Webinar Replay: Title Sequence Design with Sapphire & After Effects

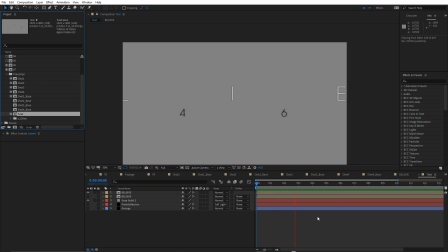[66:03]
Really nice. It's nice not to just turn the digital damage off at the end. It's nice to just leave a little bit lingering. You get this little guy at the end, which is I really liked. Where is he?
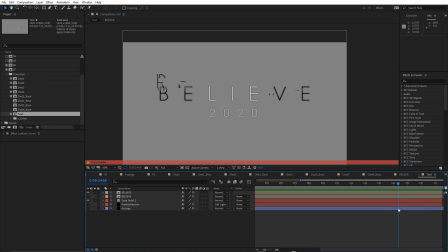[66:22]
There, that one there. I love that frame there. I didn't keyframe that. That's just how it happened. You really, when you're doing grunge effects, it's really hard to do them manually. But it's much better to have effects that allow you to do them literally parametrically.
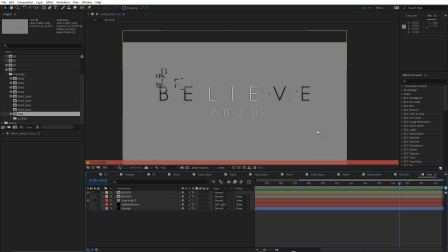[66:41]
Just, you know, drop it on, tweak the settings a little bit and change the random seed and you're ready to go. So that's the overall look. And obviously we came back at the end. All I did was just added a few
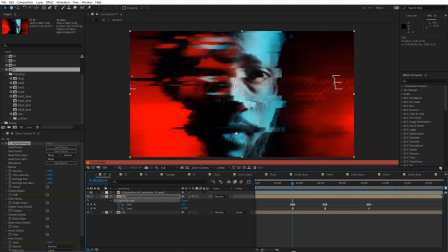[67:00]
digital damage keyframes between the different shots just to give it a little bit more grunginess. Let me just turn this off because we've got straight cuts between the four shots and I wanted to add a little bit sort of a glitchiness at the actual transition.
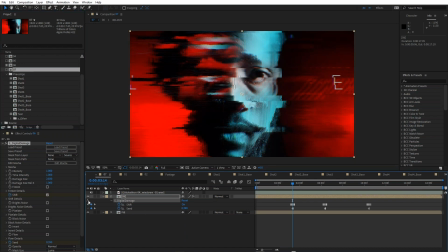[67:18]
So I use digital damage. You can see I'm just turning it on and off there. Just a little bit of extra digital damage between the shots. So it's used on an adjustment. Actually, is it adjustment layer? No, it's not an adjustment layer, but it's crossing over two shots.
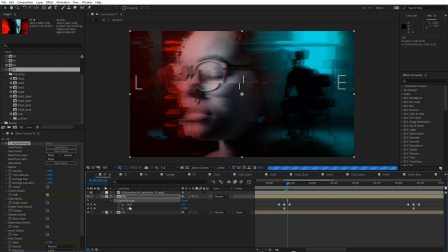[67:32]
So you can see it's the same digital damage effects between two shots.
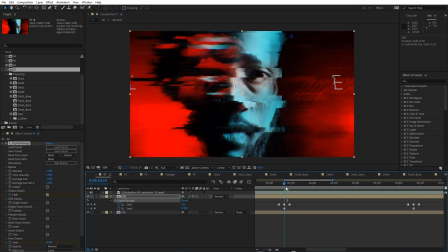[67:39]
So it just helps sort of tie those two shots together.
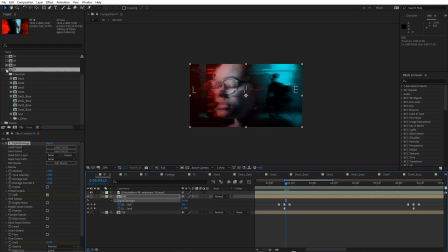[67:46]
And the final look once again.
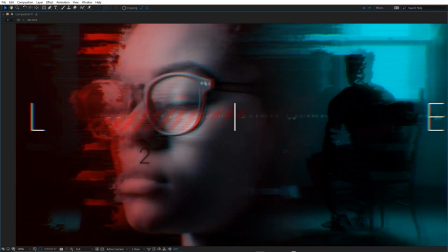[67:55]
So in the end, it was pretty simple.
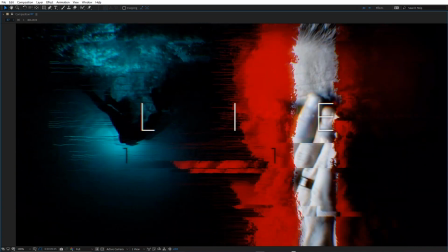[67:57]
There wasn't a lot to do because once I developed the look, then it was basically taking that look and building the rest of the shot of the spot.
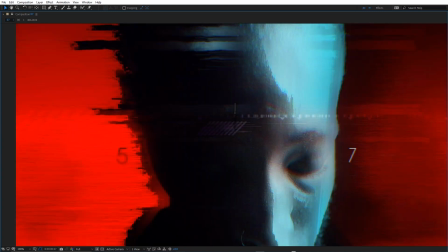[68:07]
But pretty happy with the final result. And I also just faded it to black at the end as well.
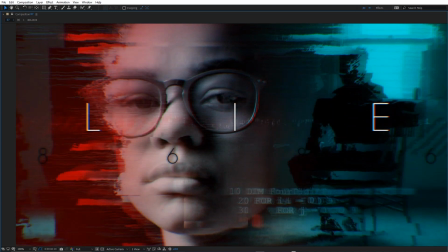[68:12]
And I like how fading it to black, I just use a levels effect and it just holds the LIE a little longer.
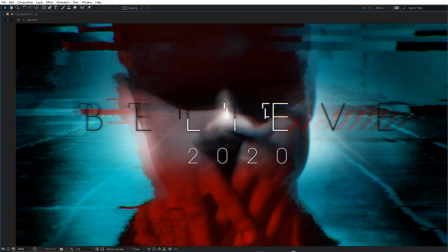[68:20]
It just lingers. You see when it fades out, you just see lie 2020 at the end.
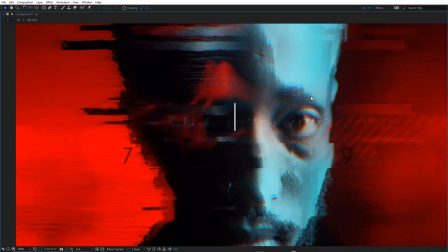[68:25]
It just fades. It's one of those classic sort of filmic fades.
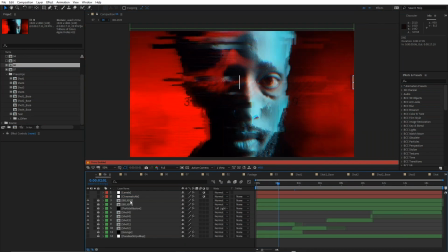[68:32]
I'll just quickly mention how I did that. Where am I? Shot 06.
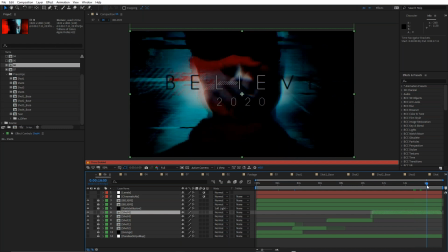[68:47]
Got to find that shot. One sec. Yeah, almost there. I won't search for it now because we're over time, but basically just using the levels effects and animating the input blacks and input whites.
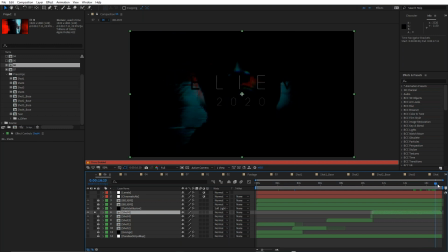[69:04]
And it basically gives you that that more sort of filmic fade where I mean, in a film, the highlights are held more towards the end. So it's a kind of a hack to do that.
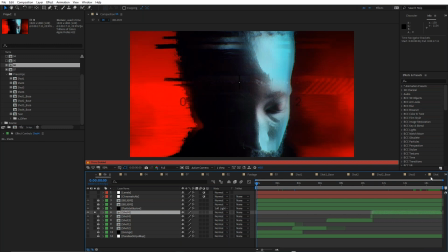[69:18]
And that's the end of the of the seminar.
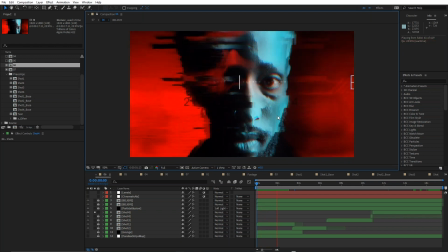[69:24]
Love it, John. Excellent, excellent work. Excellent presentation.
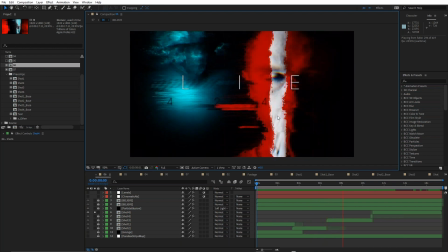[69:29]
I know I speak for everyone where, you know, I think a lot of people really, really got a lot out of this presentation.
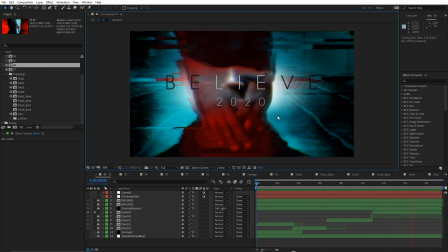[69:36]
So thank you so much for that. Yeah, sorry, I couldn't get a few words in. I couldn't find the words a couple of times because it's so early here.
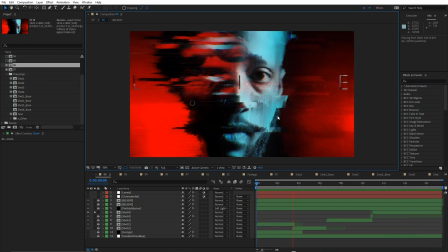[69:43]
I'm thinking, what was that word again? I mean, I know I speak for everybody.
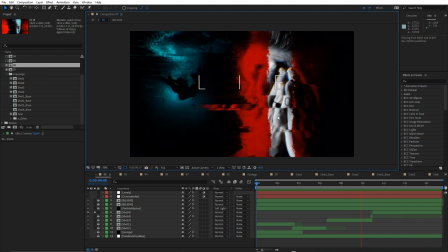[69:48]
I mean, I could watch you just work on the type for an hour. That's really fascinating to me. That's really where I learned the most, all those little tips and tricks with the subtract.
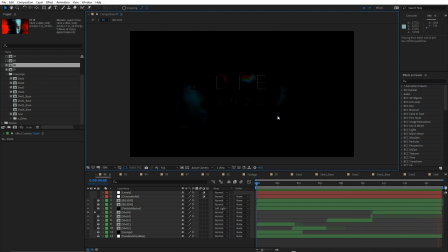[69:56]
Also, what kind of crazy person puts time warp RGB on an adjustment layer? I didn't even know if that would work.